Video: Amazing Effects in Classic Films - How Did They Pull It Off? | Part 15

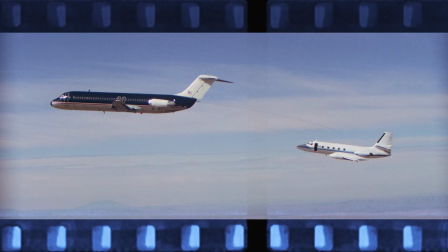0:00 body doubles, skydiving without parachutes, and a zip line between planes, all on today's amazing effects.
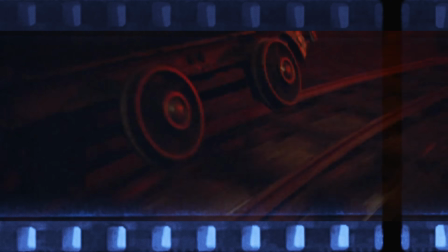0:06 But can you guess how the effect was done before we tell you? I'm gonna show you a clip. You have to guess how they did the effect with the resources they had at that time. Yes. I'm ready to have my heart broken again. And then I give kisses, kiss, kiss, kiss, and press play. Yes.
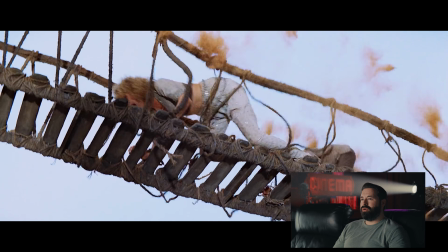0:27 I love Harrison Ford. Harrison Ford Explorer. Wow.
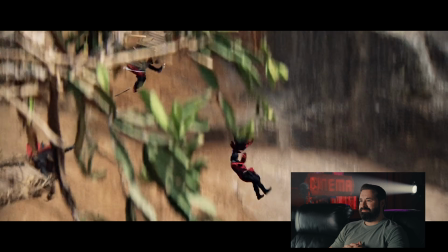0:32 Good God. That is gnarly, wow. That one's hard. It feels like a combination of things per usual.
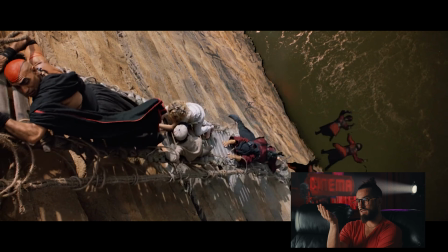0:39 Real coverage, and then some scale stuff with miniatures. It feels like when that stunt guy hits the wall of the mountain, that feels like a dummy.
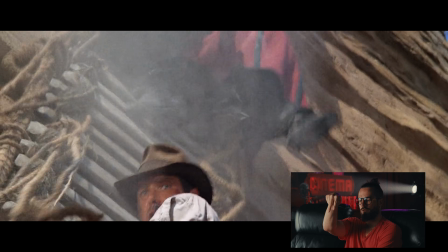0:46 And then of course, when they're over the hanging bridge, that's now like a ladder.
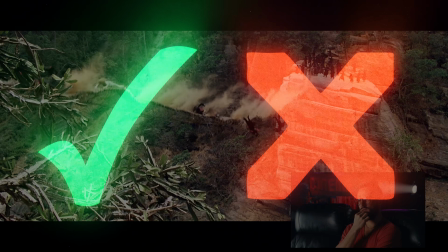0:51 There's some, for the lack of a better word, like green screen. My guess would be that it's a mixture of things.
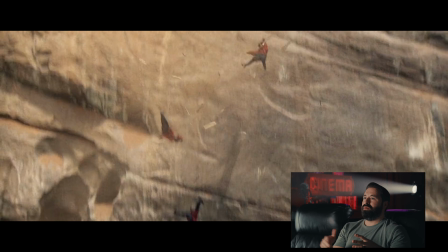0:56 Partly actually doing it, using dummies, and maybe a little bit of compositing.
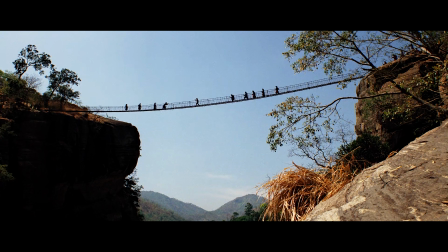1:00 This rope bridge fight from Temple of Doom may look like one continuous sequence, but it was actually filmed across 3 different continents.
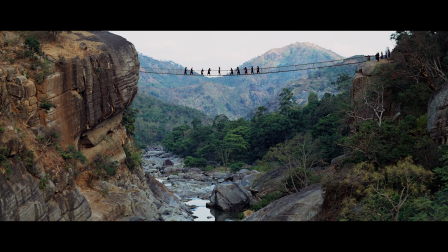1:07 For the wide shots of the bridge and the majority of the sequence,
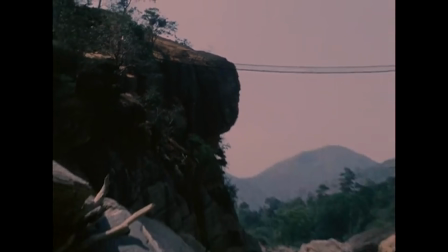1:10 they built an actual 90-meter suspension bridge over a 300-foot deep gorge near the Victorian Dam in Sri Lanka.
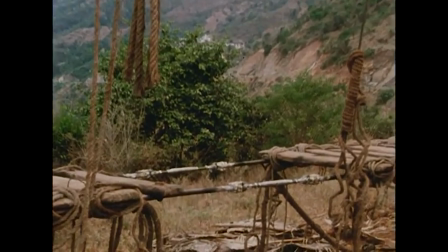1:17 British engineers built the bridge using steel cables disguised with rope and wood so it would read as a simple one-rope bridge on camera.
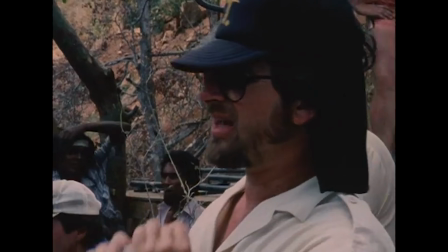1:25 And with the complex build of the bridge, they couldn't do tests with the detonation and only had one shot at capturing it all collapsing.
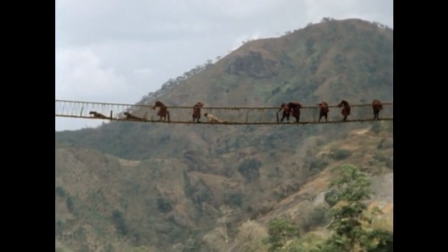1:31 So they placed mechanical dummies in place of the actors that were built to kick and flail as they fell.
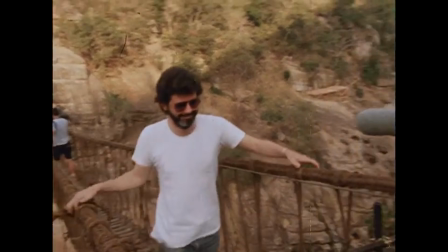1:36 Then they rigged the steel cables with electrically detonated charges, and George Lucas also suggested coating the bridge in dust to add to the realism.
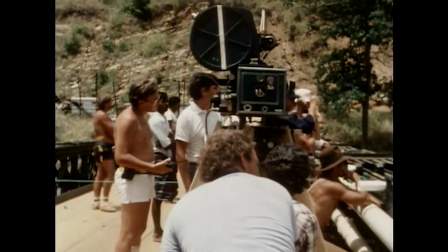1:44 Once everything was set, 8 cameras were used to capture the final effect.
Action!
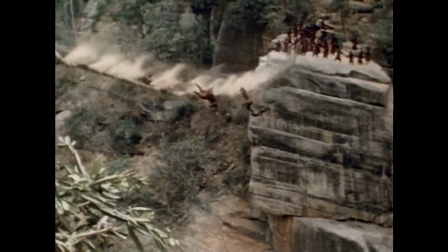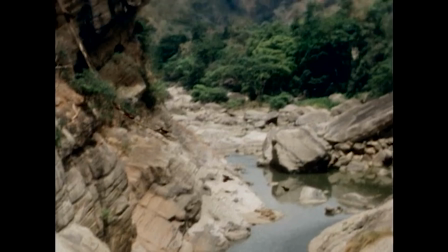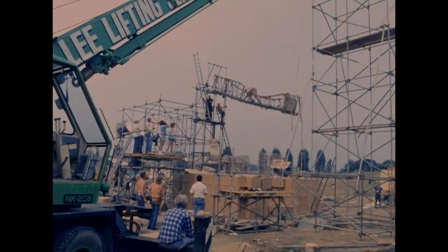2:00 For all the shots of looking up at the actors, the crew built a partial elevated section of the bridge on a soundstage at L Street Studios in London.
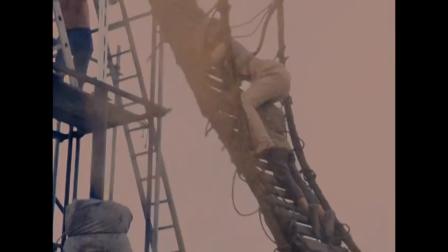2:08 They could then tilt it to simulate the bridge falling while the actors were actually on it.
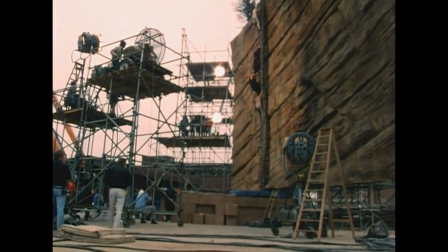2:12 For the shot of the bridge hanging, they built it on a massive wall made to look like the original cliffside.
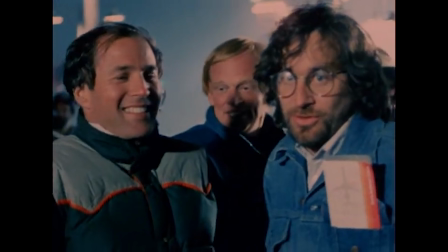2:17 Then finally, for the 3rd continent, the 2nd unit crew flew to Florida to film the alligators chowing down on some bad guys.
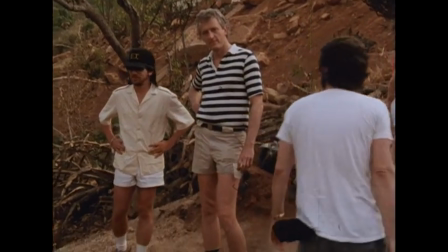2:24 A funny note that I can't help but mention is that Steven Spielberg, who has a fear of heights,
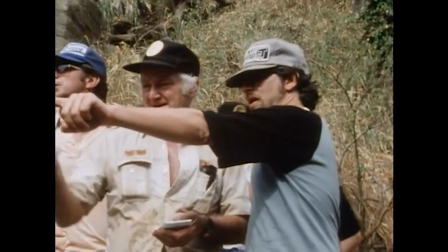2:29 would not walk across the real bridge in Sri Lanka and instead drove 1.5 miles around to reach the other side,
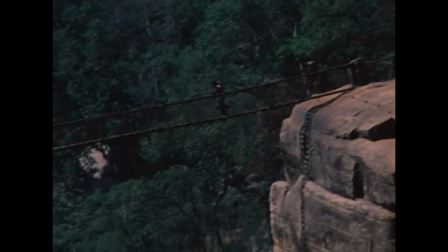2:35 while Harrison Ford had zero hesitation and ran across at full speed.
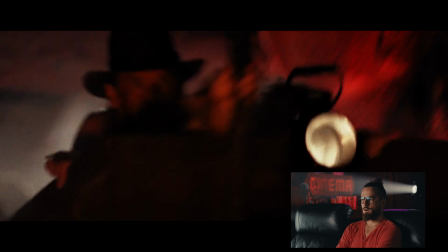2:43 This looks like a Universal ride. Oh man, what a legend. Dude, that looks so fun.
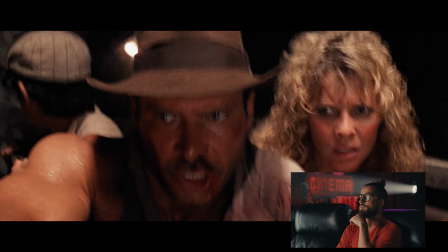2:47 I'll be honest, I'm too claustrophobic to be a miner, but I would do that for Spielberg in a heartbeat.
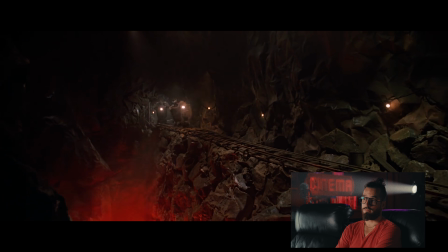2:55 ¿Qué pasó?
Yeah, it feels like they actually just built the set and had some ability to actually take them on a little Johnny Knoxville cart ride.
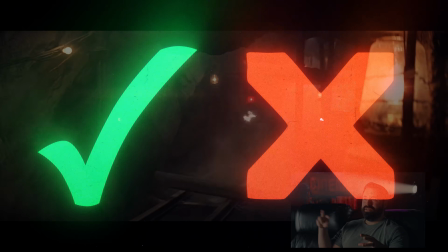3:02 Yeah, this feels like they just built that and maybe repurposed sections. Made 42 years ago, and this minecart sequence still holds up today,
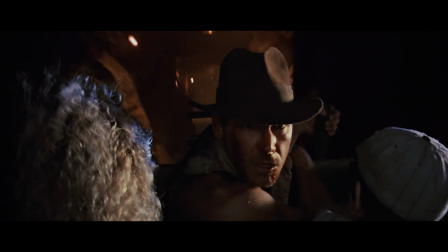3:10 and it was accomplished with a mixture of live action, blue screen, and the majority of it done with miniatures.
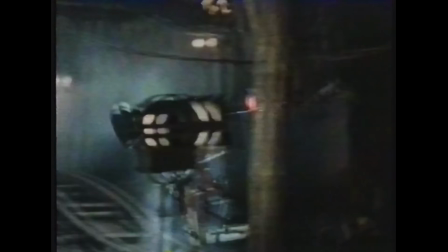3:16 The full-size track was actually one circular loop that the actors rode over and over, and to make it look different, they would just change the lighting and run through it again.
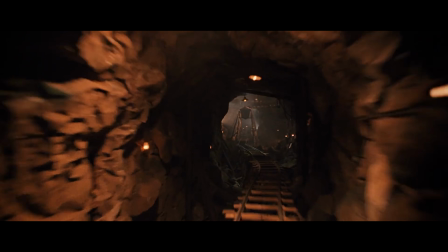3:25 But again, the majority of the sequence was done with miniatures.
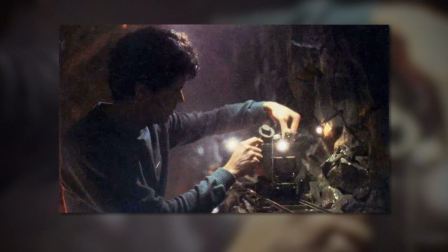3:28 The crew at ILM used 7-inch scale miniature carts and figures on a 50+ foot track.
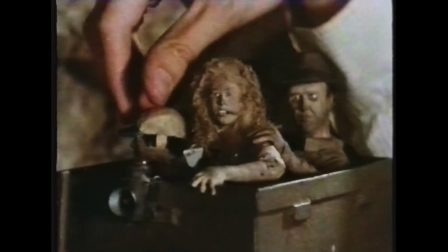3:34 Legendary visual effects supervisor Dennis Murin shot these with Go Motion using small plastic figures, with rocks made from painted aluminum foil.
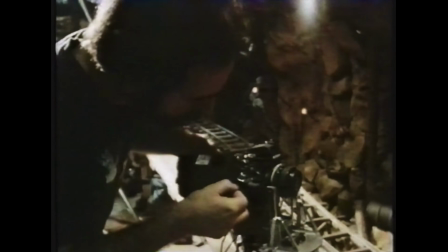3:42 To film inside the miniature tunnels, the crew modified a Nikon F3 stills camera to shoot motion picture film,
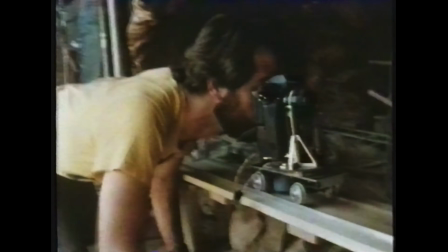3:49 since it was small enough to fit into those tunnel sets. To actually achieve motion through stills, they go through the very tedious process of Go Motion,
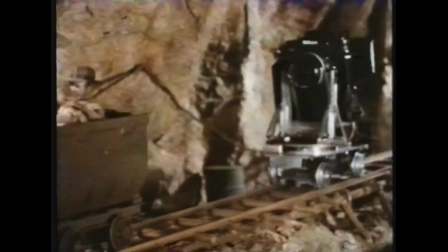3:56 advancing just 1 frame at a time and adjusting in between, with 4 to 5 seconds of motion taking many hours to film.
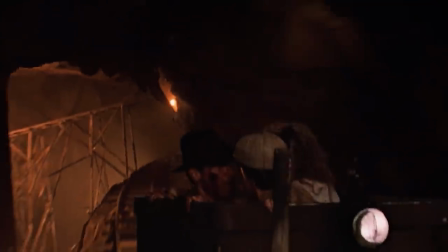4:03 The guys over at Corridor Crew actually covered this in a really great way. We'll link to that in the notes below.